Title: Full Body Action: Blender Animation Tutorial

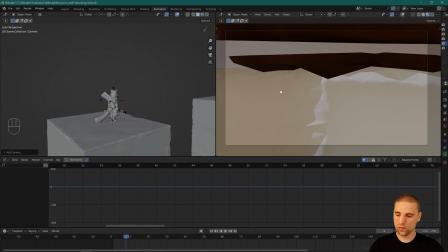[4:22]
I'm just going to frame in a little bit. So I'm going to make my framing window larger. I'm going to hit N, this property under view, camera to view.
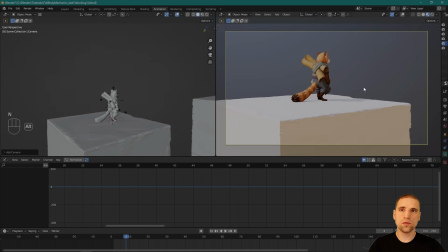[4:29]
I'm going to click that on. And now what I can do is frame out of this window. That's very powerful.
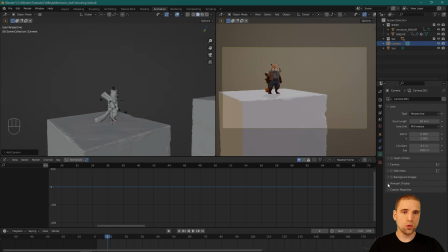[4:34]
Pull this properties a little bit. I have my camera selected. And under viewport display, this passport out, I'm going to just go 0.99.
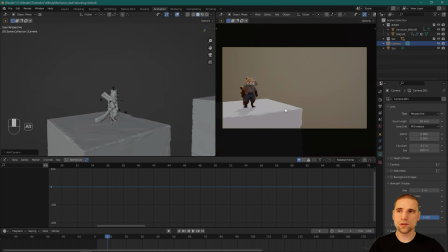[4:43]
This allows us to focus in on our framing, yet still see elements of the set outside this framing area.
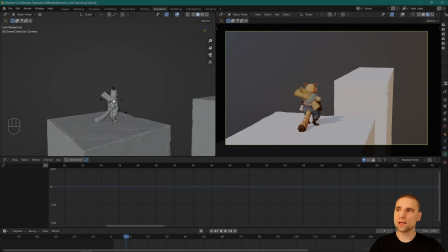[4:51]
What I like about framing in this window is I can select any object here, or even here. I just don't see it, but you can see I still select it. And then I can hit F to frame for it. Takes you right there nice and quick. For this first framing, all I'm thinking is screen direction and just trying to show things as clearly as possible.
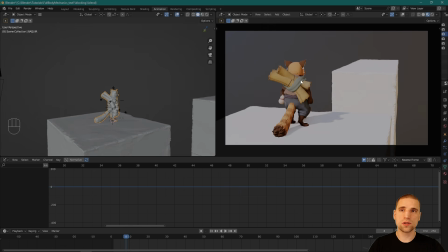[5:08]
So screen direction is this character standing and I'm on the right side of this character.
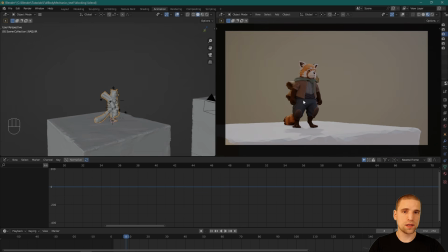[5:13]
So when I cut, I'll still be on the right side of this character. This character is always going to be looking screen left to right.
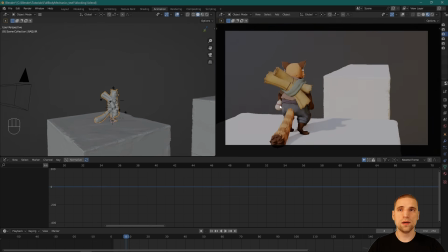[5:21]
Doesn't matter if I'm in front or behind him, this character is always looking in that one screen direction. So I'll maintain that throughout. Okay, something like this. I can always change it after. Cool. I like that the character is in this nice negative space here, and I'm leaving a nice gap here for screen direction.
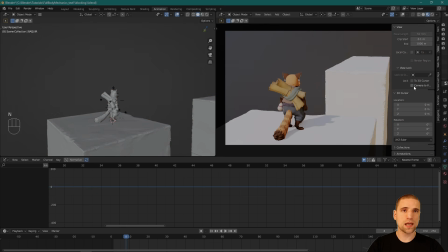[5:40]
I'm just going to go back to N, turn off this camera to view, so now I can't accidentally bump it. I can always go back with 0 on the numpad, and here's that camera. I'm going to select it. I'm going to go to frame 1, and I'm just thinking now how long this shot should be, and probably about a second, maybe a second and a bit.
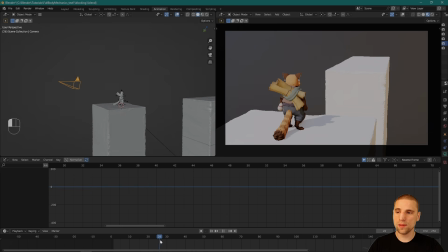[5:56]
So a second's 24 frames, so let me give it a second and a third. So I'm going to go to frame 32, and I think that's a good amount of time. So I'm just going to hit I, and that sets a key. You saw that when I hit I don't get that menu, and how that happens is if I go over here, I have to be in object mode to do that.
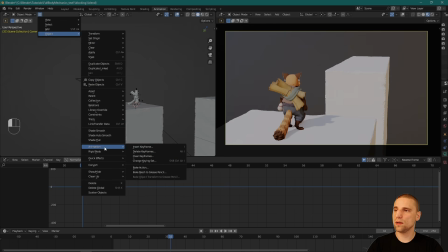[6:15]
Go to Object, Animation, and change the key set. Once I do that, I can pick what I want, and I leave it at Location Rotation, and every time I hit I, it's always going to key those two things.
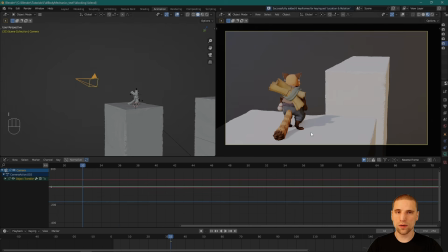[6:27]
So I select my camera, I hit I, sets a keyframe there. I'm also going to just key my focal length.
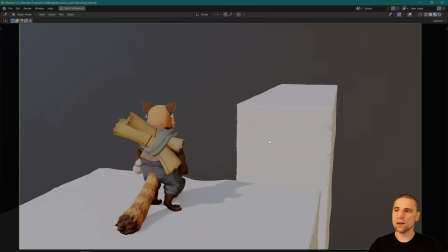[6:33]
I'm actually going to widen it out a little bit, 35. And by widening my lens, all I'm doing is making that gap feel wider, just with affecting that focal length. I'm going to have a little bit of a crane up move just to add a little bit of parallax. Parallax just helps to find different depths.
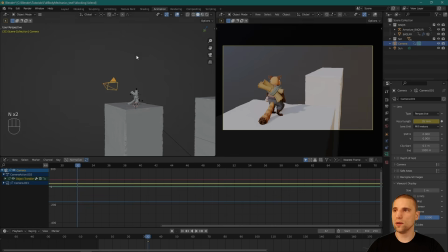[6:48]
So I'm going to hit N one more time, just come out of this framing window. Let's hit I to update that location rotation, perfect. Let's come over to our next frame, frame 33, and let's already frame for the next shot.
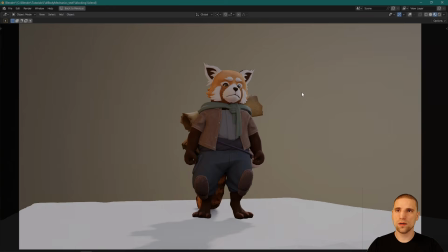[7:00]
So I'm going to select that character, hit F, and I'm going to frame for that character.
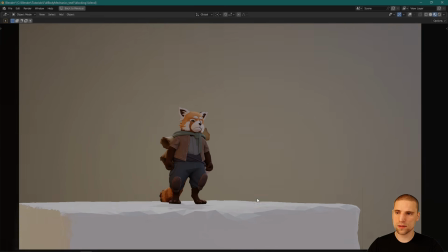[7:07]
Nice hero upshot. I do want to see the foot plants, so I'm not going to be underneath that platform so I can't see anything. I like seeing a little bit of the gap there. And what this character is, I'm going to, over the cut, I'm going to move this character a little bit more screen left so I have more distance to play with here.
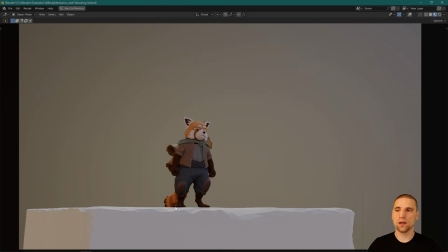[7:25]
I'm leaving enough gap here so we can show that jump out of frame.
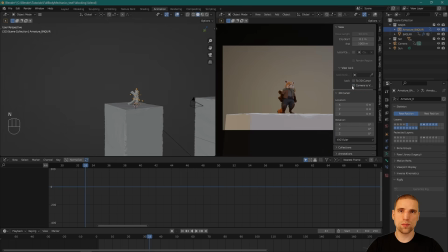[7:30]
I'm going to hit N one more time, get out of this camera view. So again, now I can't bump the camera.
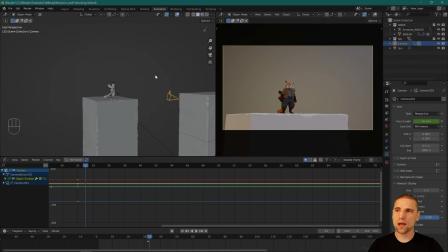[7:36]
Select the camera, and you can select the camera from the view or from your outliner here. Cool. Hit I to insert a key. You saw that update here. And let's adjust our end framing for now.
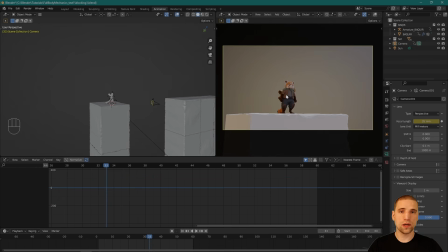[7:49]
I'll just make it 60 frames. And without having laid a key on our character, or at least any animation, let's see if the story's communicating.
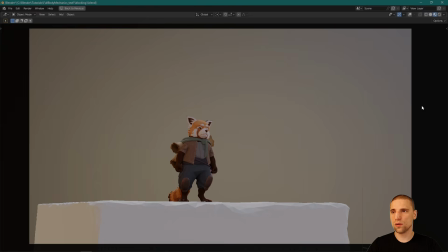[7:59]
So we have that first shot, we have the second shot. Cool. So I like it. I think what I'll do is I'll actually frame a little tighter on this first shot there.
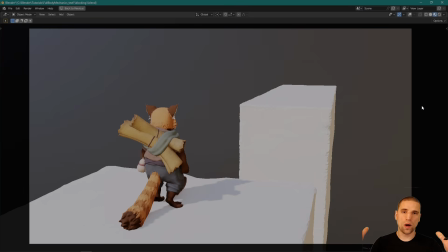[8:13]
So then when we come to the second shot, it's a little wider. The contrast is greater. So that's the only change I'll make.
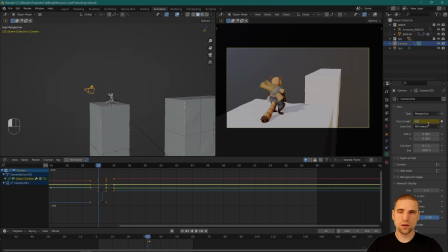[8:19]
I'm going to select the camera. I'm just going to actually, increase that focal length a little bit. Not much. Just cutting off the body a little bit. Awesome.